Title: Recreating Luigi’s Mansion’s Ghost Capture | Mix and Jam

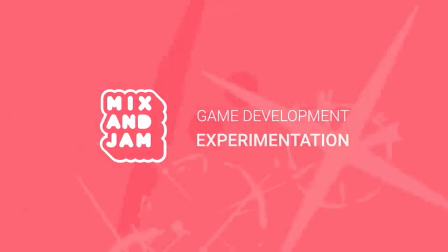3s
Hello and welcome to Mix and Jam, a channel about game development experimentation.
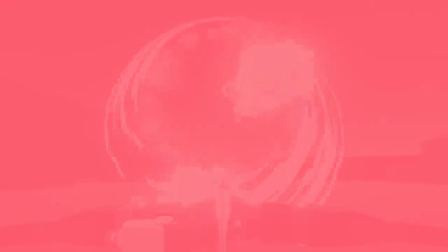9s
Today's project is inspired by Luigi's Mansion.
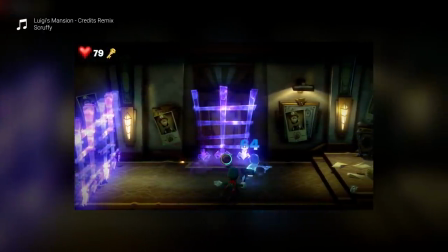15s
Capturing the ghost in this game is a very satisfying mechanic and the animations add a lot of personality to the game.
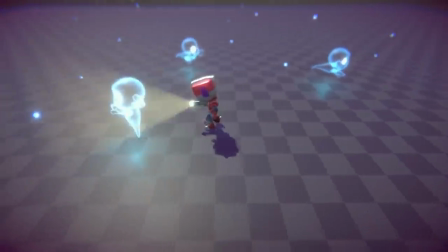21s
So I thought it would be a good idea to try building a similar effect using Unity.
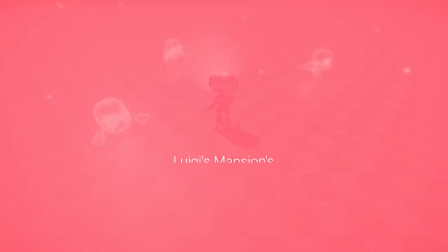27s
So here are the steps I needed to follow for this recreation. implementation, implement a similar gameplay logic for the ghost capture,
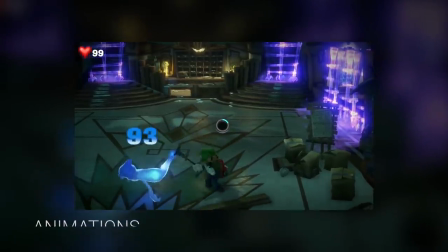35s
figure out how to set some animations especially for the ghosts, and add some final assets,
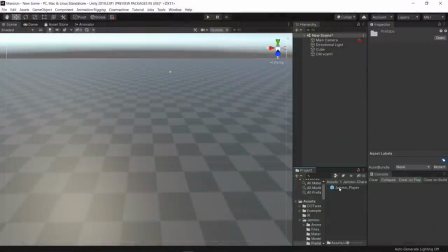42s
particles and effects. For this project, I'm using Jammo, the Mixing Jam character.
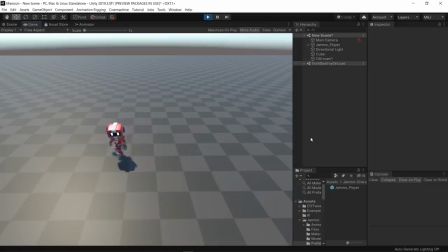48s
Jammo's download package already includes some scripts and animations, but since this project is inspired in a game with Luigi as a protagonist,
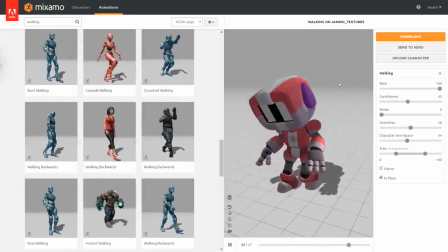56s
I decided to download a more scared and nervous walking animation on Miximo.
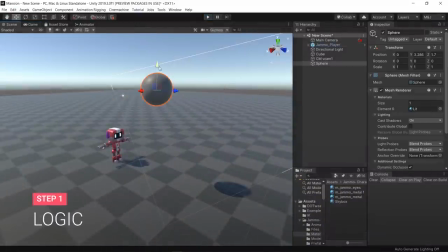62s
For the mechanic itself, I started experimenting with some object hierarchy.
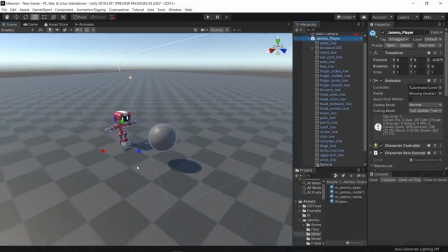67s
An easy approach I found to replicate this action is by making the ghost a child of the player when the capture begins. This way, the ghost rotates with the player.
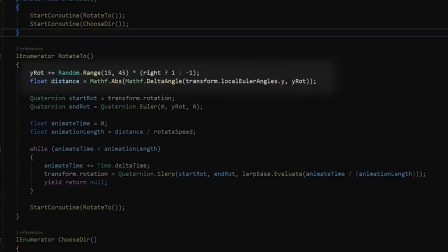79s
With that in mind, I worked on a script that shows a random angle and made the player interpolates its rotation based on it.
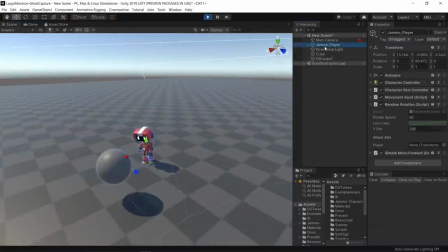87s
I also added a bit of forward movement to simulate the ghost trying to escape the capture.
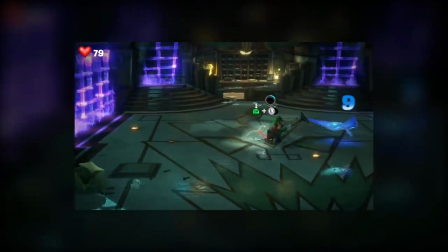94s
In the game, you drain energy from the ghost by pulling the joystick towards the opposite direction it is facing.
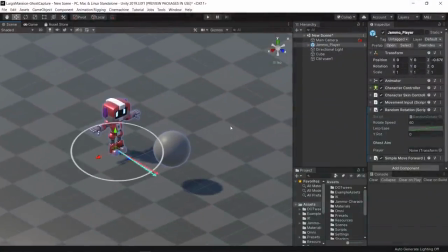101s
To implement that, I calculated the angle between the character's forward direction and the player's input axis.
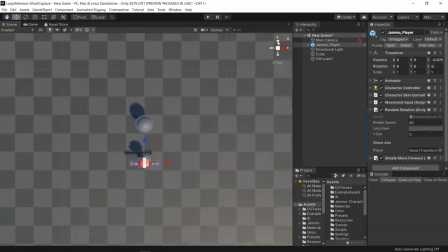108s
If the angle between them is greater than 130 degrees, I apply movement on the character in the opposite direction with half the speed, to make it look like the character is trying to pull the ghost back.
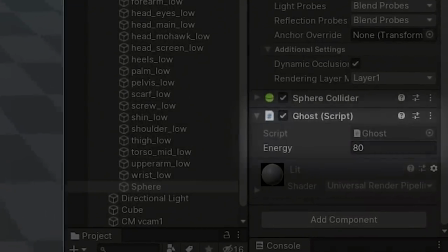122s
This also drains the ghost energy depending on how close the angle is from 180 degrees.
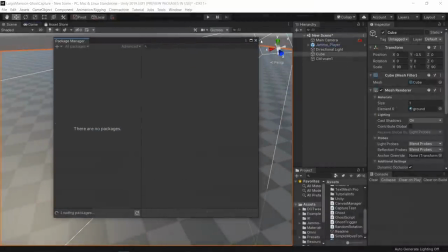130s
Apart from the amazing keyframe animation work in this game, there is a lot of procedural motion to make the movement feel more responsive. By adding the animation rigging package to my project, I was able to start testing some constraints to blend in with some animations.
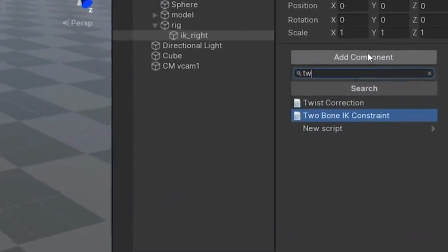146s
I started by adding a two-bone constraint to Jamo's right hand.
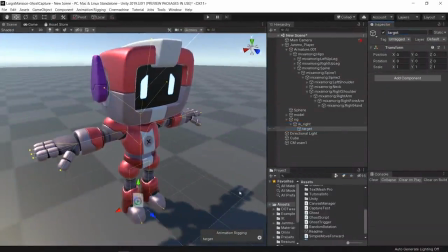151s
This way, I can set a target for the hand's position while it blends with the character's animation.
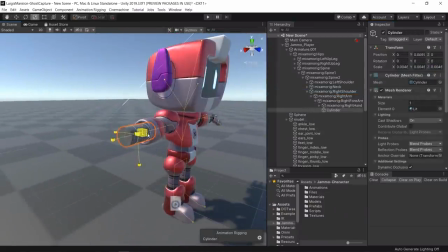160s
I figured it would be cool to replace Jamo's hand with an object that would be responsible for both the vacuum and flashlight functionalities.
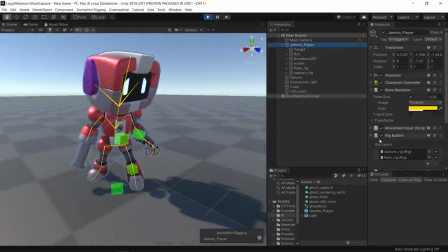171s
The cool thing about the animation rigging package is that I can set multiple types of rigs and blend between them. In this case, I prepared a rig for the flashlight pose and another one for when the ghost is being captured.
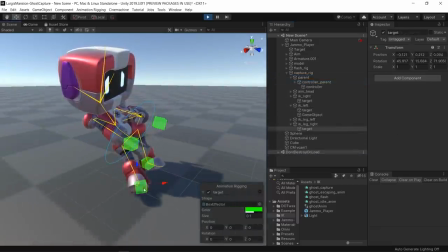185s
Composed of four IK constraints and one rotation controller.
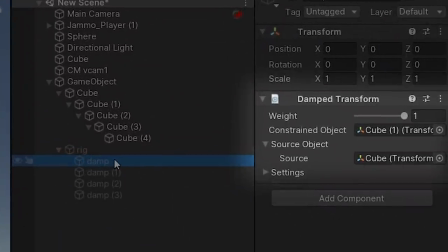194s
There's also another constraint called the dampen transform, and I really wanted to try using this one for the ghost.
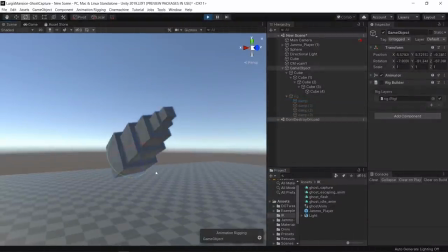200s
This constraint basically interpolates position and rotation of a hierarchy of objects to make the movement look super smooth.
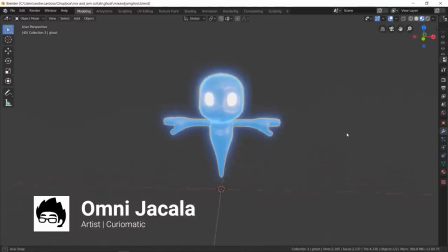209s
Omni from the Curematic channel gave me a big help with the creation of a ghost model.
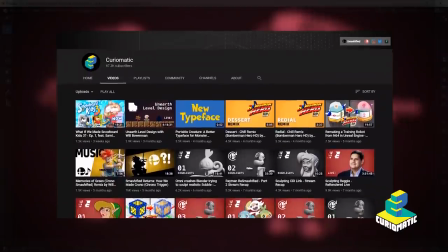214s
He's part of the super talented team that created Jamo, so definitely check out their work.
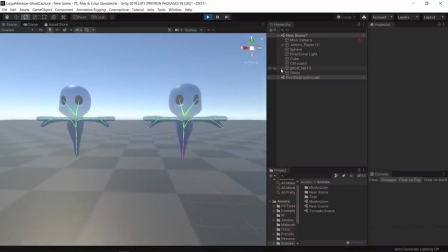220s
He prepared the model with two types of skeletons, one that starts from the tail and another one that starts from the chest. That's because when adding the dampened transform constraint to both of them,
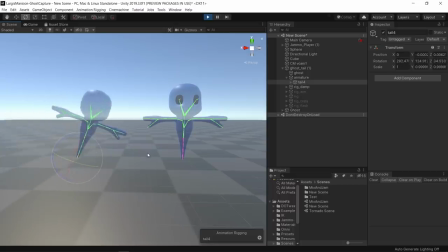233s
it shows that the tail skeleton version is much better for the capture animation, while the chest version is really good for an idle motion.
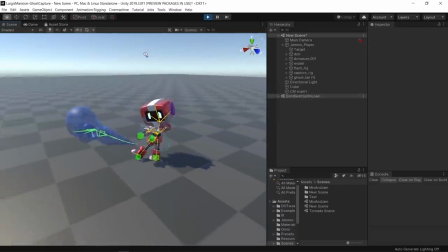242s
However, if I only used that constraint, the ghost would wobble in a very weird way.